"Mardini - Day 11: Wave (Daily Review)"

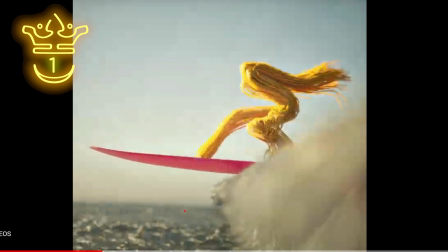490s
It's not really spaghetti, but yeah, there's a lot of wonderful elements to this shallow depth of field, which blurs out this ocean mist up front, as well as the ocean in the background. It also makes us feel like the scale is a bit smaller than true to life, because this shallow depth of field is very shallow, so this makes it seem like a slightly smaller surfboard.
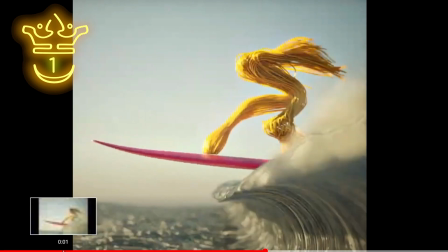510s
But yeah, I think that this is a very fun entry. They did a great job with the variation as the wave moves.
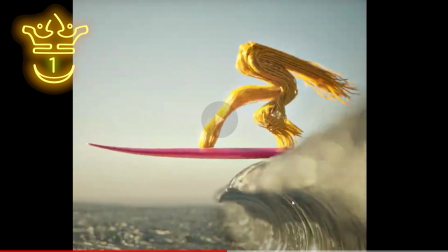517s
You can see that there's a little bit of bounce to it. You know, it's not the same all the way through.
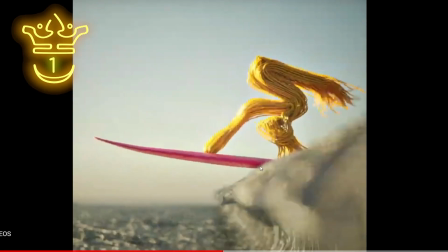522s
The surfboard's got some wobble to it. Every single element in the shot is great, from lighting to environment, to the character design, to the dynamism, and finally the conceptual idea.
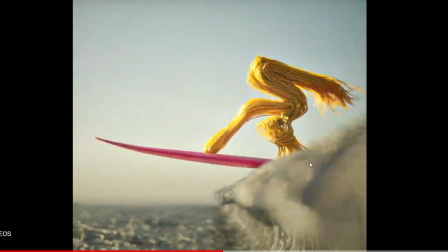534s
So everything about this is great. Very nice entry by Toast. Time for Mardini review.
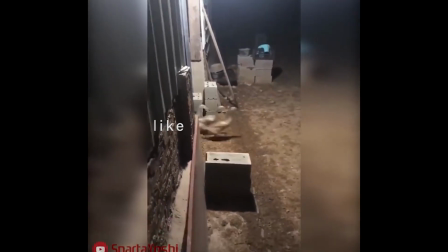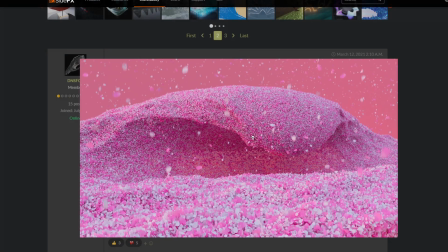549s
For the special mention entry, I think I'm going to go with this one. From DNS Fox.
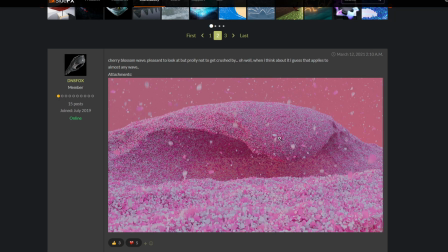553s
I think it's really pretty. The sort of cherry blossom wave. I think the only issue is that these little things in the foreground don't really look like petals.
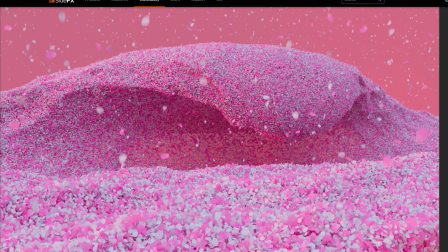563s
I think if you had to trick people and make these petals more detailed in the front, and then sort of keep those at the back the way they are, then people see this in the foreground. They're like, whoa, it's highly detailed. But in the background, you can just sort of have the proxy versions.
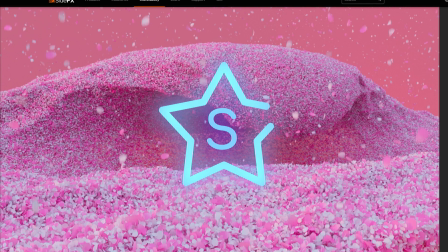580s
I think it's lovely. Very nice. I definitely think that this could be a top 3 entry.
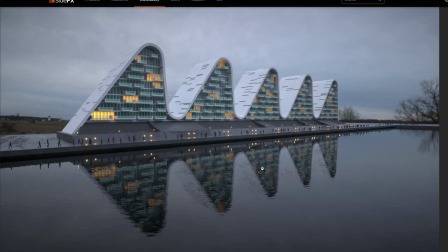585s
So a special mention to this one by DNS Fox. This entry by Thomas Klein Christensen is really nice. So they made this inspired by the Danish architect Henning Larsen. and this is the wave element to it.
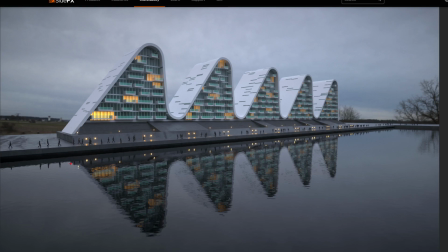600s
I love that they put this into a scene, and I'm always a sucker for sort of reflections in water. It always looks so good. Doesn't matter what it is, it just looks good when it's reflected in water, especially if it happens to be light.
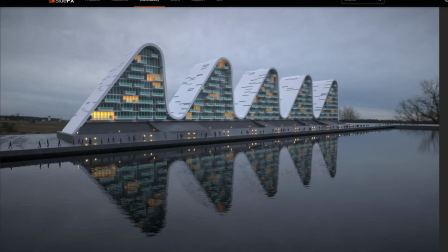615s
Lights look great when they're reflected in water, but this looks very realistic for very little texture input. So of course this HDRI, these trees look a little bit odd because, you know, they're large scale. What I might have done is rotated the HDRI a little bit that way,
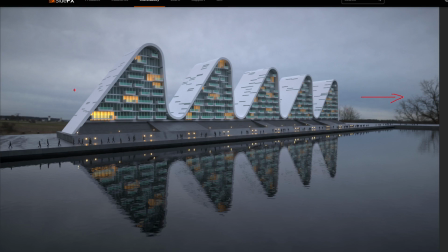633s
so that maybe these trees are out of shot, then it maybe looks a bit more realistic. But I think that it's a very nicely fleshed out environment. At first glance it looks great. Of course, when you start looking at the smaller details, you start to notice that there's things that aren't textured as well as they should be,
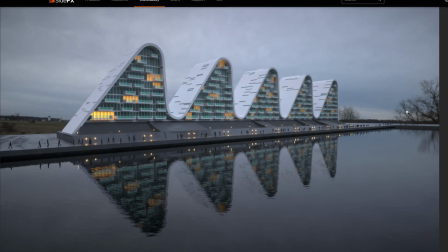651s
and the scaling is a little bit off, but I still think that this is awesome. I think that it's definitely a contender for that top 3.
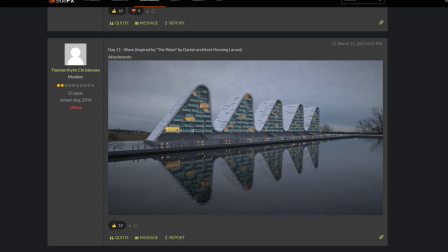658s
So yeah, nice entry by Thomas Klein Christensen.
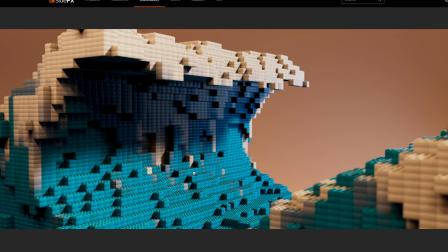666s
This entry by Demagel Haze Hugo, it's sort of Lego, sort of Minecraft. This is interesting. I do like this. I'm not sure how they did this actually. This might be that VDB technique where you replace the voxels with little blocks.
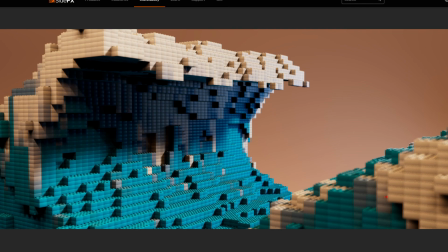682s
It's really cool. Yeah, I mean, I don't have much to say about it. I think that it looks nice. Perhaps you could do a sort of blue background so it looks like the sky. Yeah, I think that this is just a lighting and color thing that it makes us feel a bit off. But I think that if this was animated, it would be incredible.
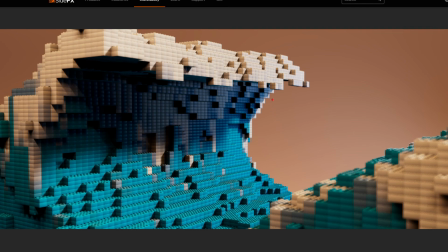701s
But as a still, I think that there just needs to be a slightly better lighting setup. And I'm sorry that I can't be more help with this, because I'm not exactly sure how. So, whoops. I'm pretty bad at reviews, it seems.
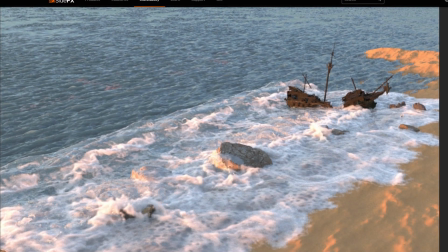719s
It's entry by Marcel66. This is pretty good. Like, this white water doesn't look bad. Of course, a bit low resolution, but daily challenge, whatever. I never bother about low quality simulation at a daily challenge. There's only so much you can do.